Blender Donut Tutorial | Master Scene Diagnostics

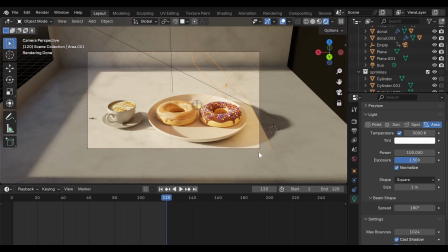[24:43]
You might wonder why I'm not experimenting live on screen. The reason is simple. This tutorial follows a structured workflow. If we tested every value during recording, the lesson would become unnecessarily long.
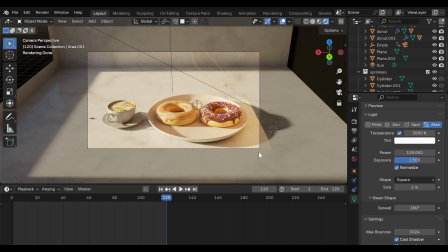[24:57]
So I focus on explaining the technical structure, and I encourage you to explore the adjustments yourself. That's how real confidence develops. Now we need this area light to affect only the glaze, just like we did with the sunlight.
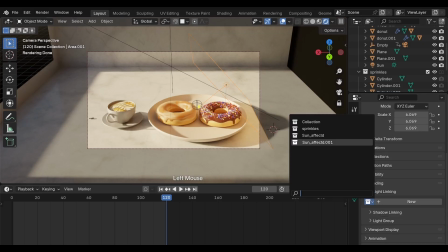[25:12]
Go to Object, Properties. Under Light Linking, choose the same sun-affected collection, then click Make Single User.
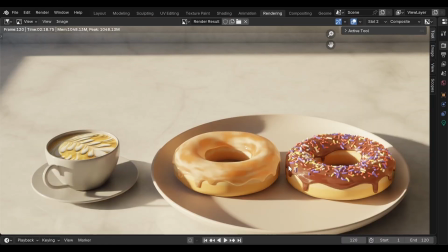[25:23]
Now I render the image again. You should notice a clear improvement. The heavy shadow that was sitting on the chocolate glaze is now lifted, and that harsh rim shadow on the sugar glaze has disappeared. Now everything behaves much more naturally.
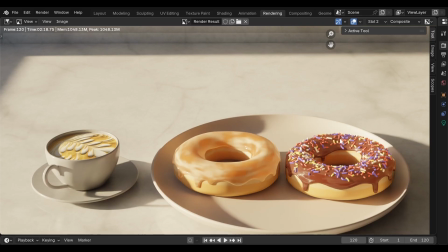[25:38]
The objects still feel connected under the global lighting, but individually, each one receives the light support it needs.
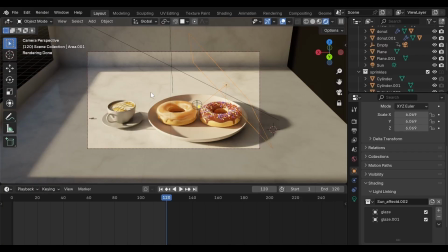[25:45]
That balance is exactly what we're aiming for. Now, as you can see, the countertop is still slightly bright. Technically, we could solve that by lowering the sun strength, but instead, we'll adjust the scene composition. Because in 3D rendering, composition matters just as much as lighting and materials.
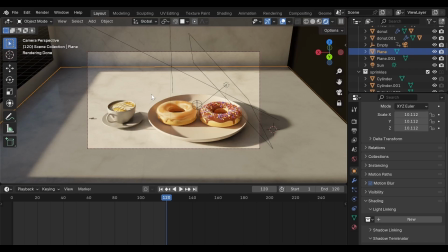[26:05]
Object placement shapes the visual story. Even though our scene represents a morning kitchen, we're not building the entire kitchen. We only need the small area where the donut is placed. So first, look at the empty space around the scene. Do we really need that much distance? Not really.
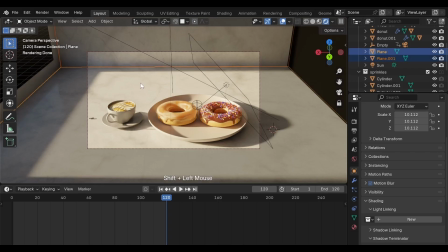[26:25]
Second, the countertop currently behaves as if it's sitting outdoors under strong midday sunlight, as if there were no ceiling, no walls, and unlimited light entering the room.
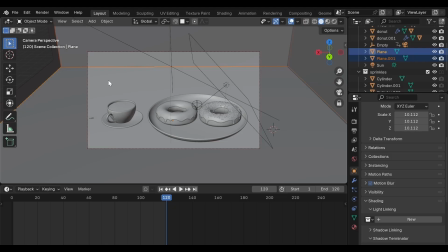[26:37]
We don't need that much light. Select the countertop. Then, Shift-select the backsplash and the cube. Press G, then Y, and move them closer to the donut.
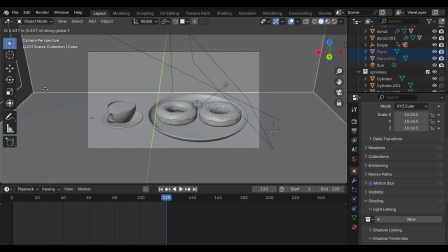[26:51]
Like this, just a little closer. Now I notice something else. The backsplash and countertop are not snapping perfectly together. In your scene, they might be aligned already, but it's worth checking.
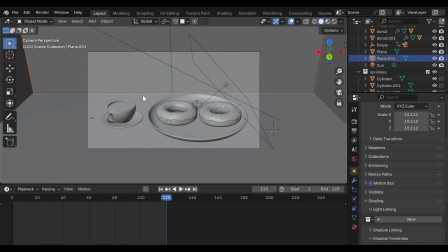[27:07]
This corner looks small now, but once it gets closer to the camera, it becomes noticeable.
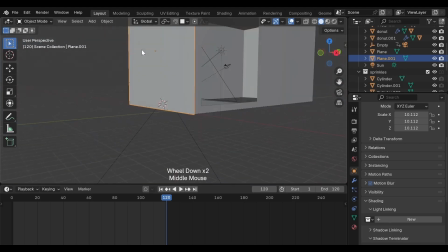[27:13]
A small adjustment here prevents unnecessary distractions and keeps the viewer's focus on the donut.
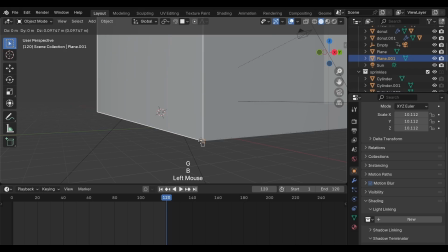[27:21]
So I press G, then B, switch to vertex snapping, and snap the edges together precisely. Then I select the cube, press G, then B again, and snap it into position.
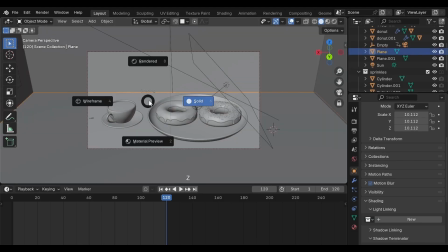[27:36]
Nice. Now nothing pulls attention away from the subject. Next, let's shape that early morning sunlight.
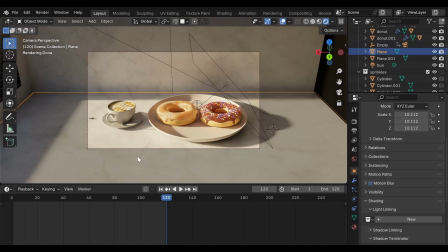[27:44]
A soft golden ray coming from the side, falling across the donut. Light doesn't depend only on strength, it also depends on how it enters the space.
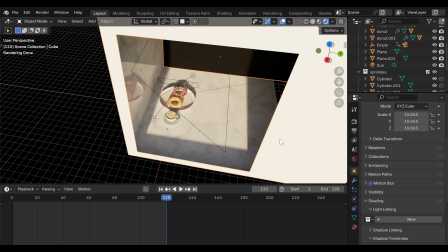[27:56]
If the window opening is large, sunlight spreads as it enters. The light becomes softer and less directional. But if the opening is smaller, the rays enter more tightly, and that's when you get those beautiful, dense morning sun rays.
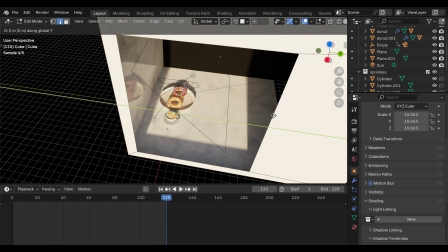[28:13]
Select the cube, enter Edit Mode, select this side edge, and move it along the Y-axis.
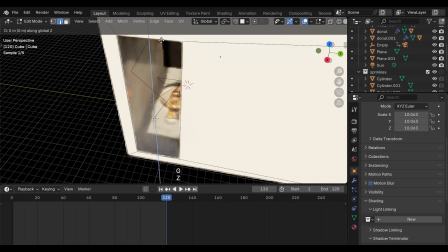[28:21]
Then, select the top edge and move it down slightly. That's enough.
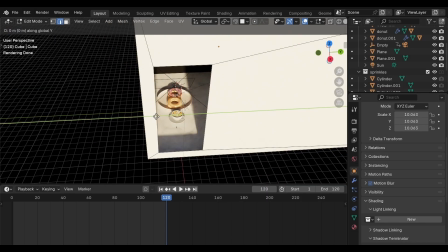[28:27]
Now select this edge here and move it again along the Y-axis.
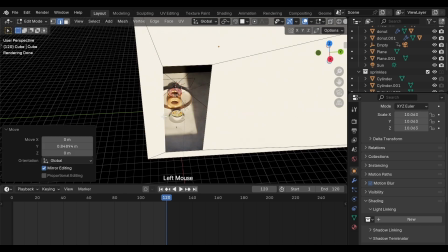[28:32]
Maybe just a little more. What we're aiming for is a condensed light ray. For that effect, we need a smaller window opening. Let's check it from the camera view.
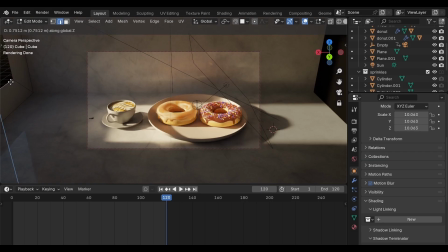[28:44]
I will move this edge slightly upward. Now we're controlling the sunlight, so it mainly falls across the glaze.